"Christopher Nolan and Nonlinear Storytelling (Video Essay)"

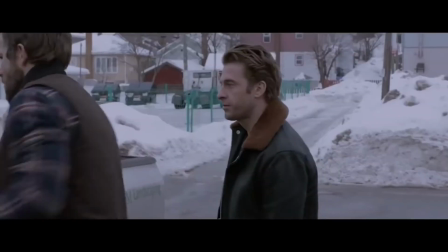As the story progresses, we keep jumping back and forth in time to see what the present is holding for the characters involved,
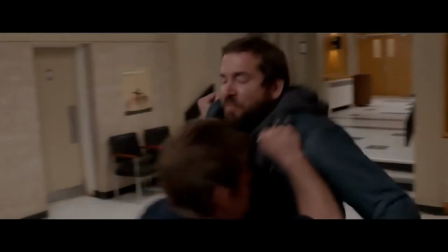and the past to see the journey the characters took to reach the point they are at now. The problem is that the jumps are unclear to the audience,
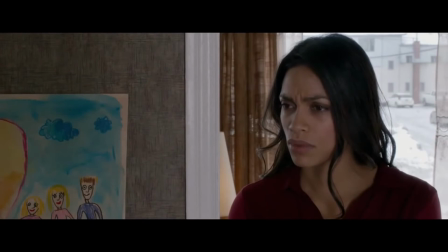leaving us in confusion about the current period of time until we are informed through a line of dialogue or an action halfway into the scene.
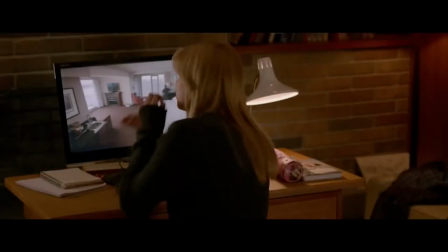The transitions happen so fast and with no visual or audio cues that the audience is left to wonder before they're even given a chance to figure it out.
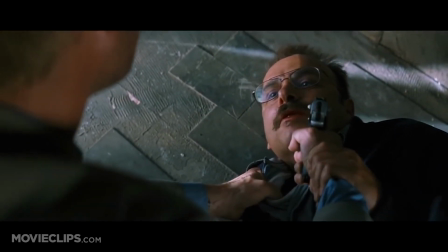In contrast, Nolan uses visual cues in Memento to link each continuation of the non-chronological scenes in order to keep the construct clear and understandable.
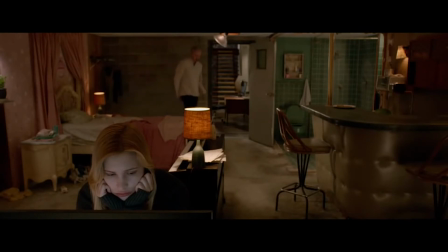I should kill you.
Meanwhile, the rest of The Captive is equally as confusing as its opening scenes,
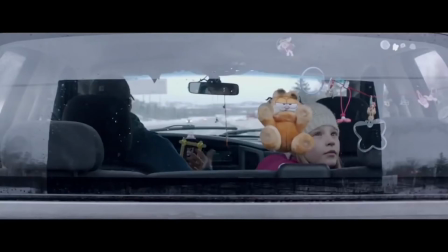as the narrative jumps from the past to the future and back to the past again, without giving the audience any cues to the jumps.
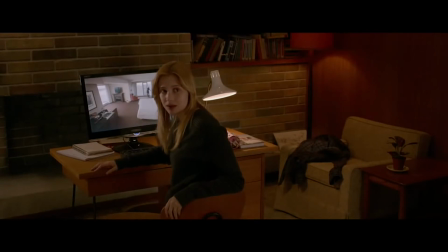Whether this is on purpose or not, this is just bad storytelling using a nonlinear structure.
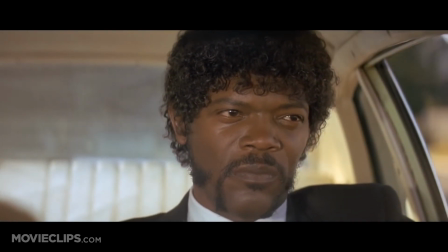Director Quentin Tarantino, on the other hand, is another filmmaker like Nolan who uses nonlinear storytelling to his advantage,
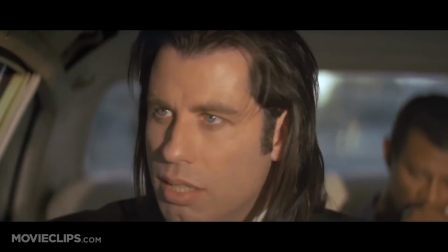at least in his earlier films such as Reservoir Dogs and Pulp Fiction. Like Nolan in Memento,
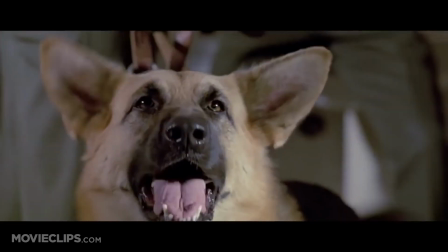Tarantino uses flashback and parallel storytelling in the film Reservoir Dogs to tell the story of how these men ended up in the situation they are in.
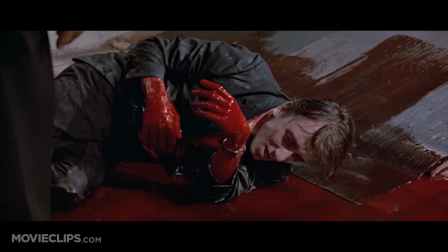By allowing us to see the present first and witnessing the hectic nature of a man losing blood from a bullet wound and the others discussing the current situation they are in,
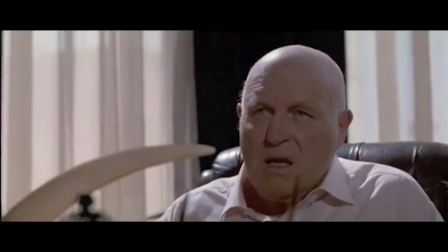Tarantino lets us cut back to the beginning of the story through each character's narrative arc.
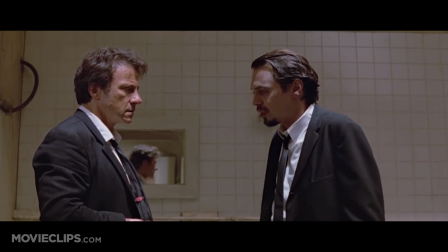He uses nonlinear storytelling to simultaneously give us information on the here and now and the then and there.
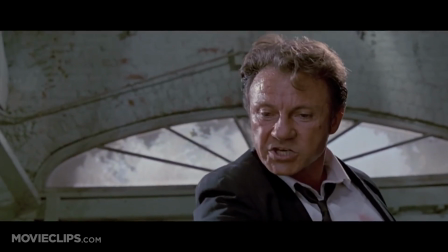And he does this in an elegant way that doesn't confuse the audience by using, you guessed it, visual cues.
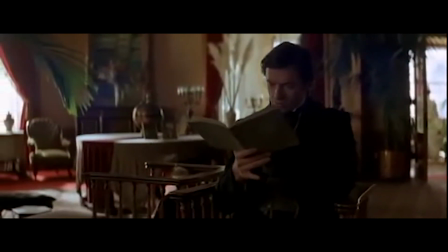To wrap it all up, whether it's Nolan using this nonlinear technique in movies like The Prestige, where a character reads the journal of another character and a story within a story unfolds,
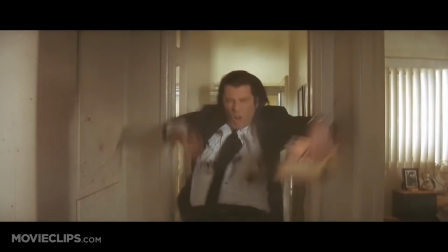or it's Tarantino using it in Pulp Fiction as a character dies halfway through the story and then reappears for the last
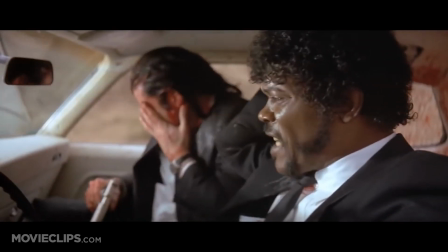portion of the film in an extended flashback, nonlinear storytelling has been used for years.
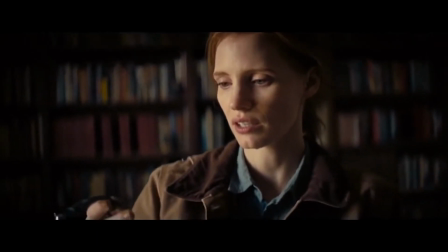Some directors, like Nolan, are experts at this form of narrative, and other directors not so much.
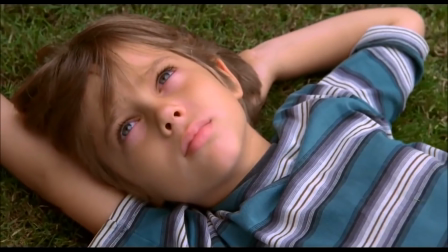In any case, whether you use nonlinear storytelling or not, all depends on whether your story calls for this technique and how well you can visually construct it in your particular story.
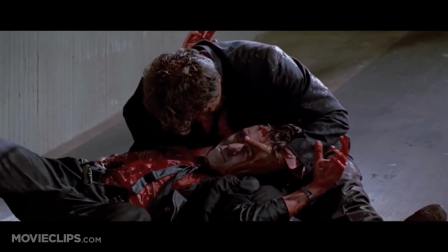Nonlinear narrative can be complicated, but if you do it right, using visual or audio cues,
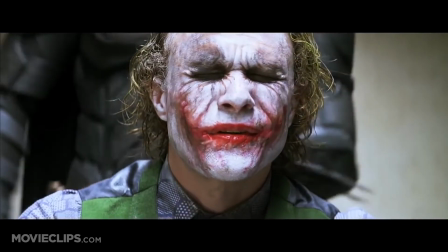your audience won't be left in the dark. Thank you for watching, and I'll see you in the next one.
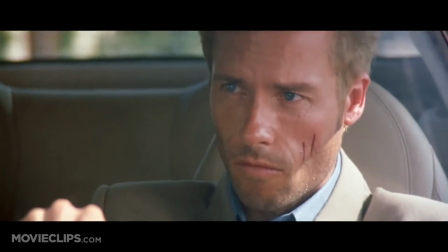Now,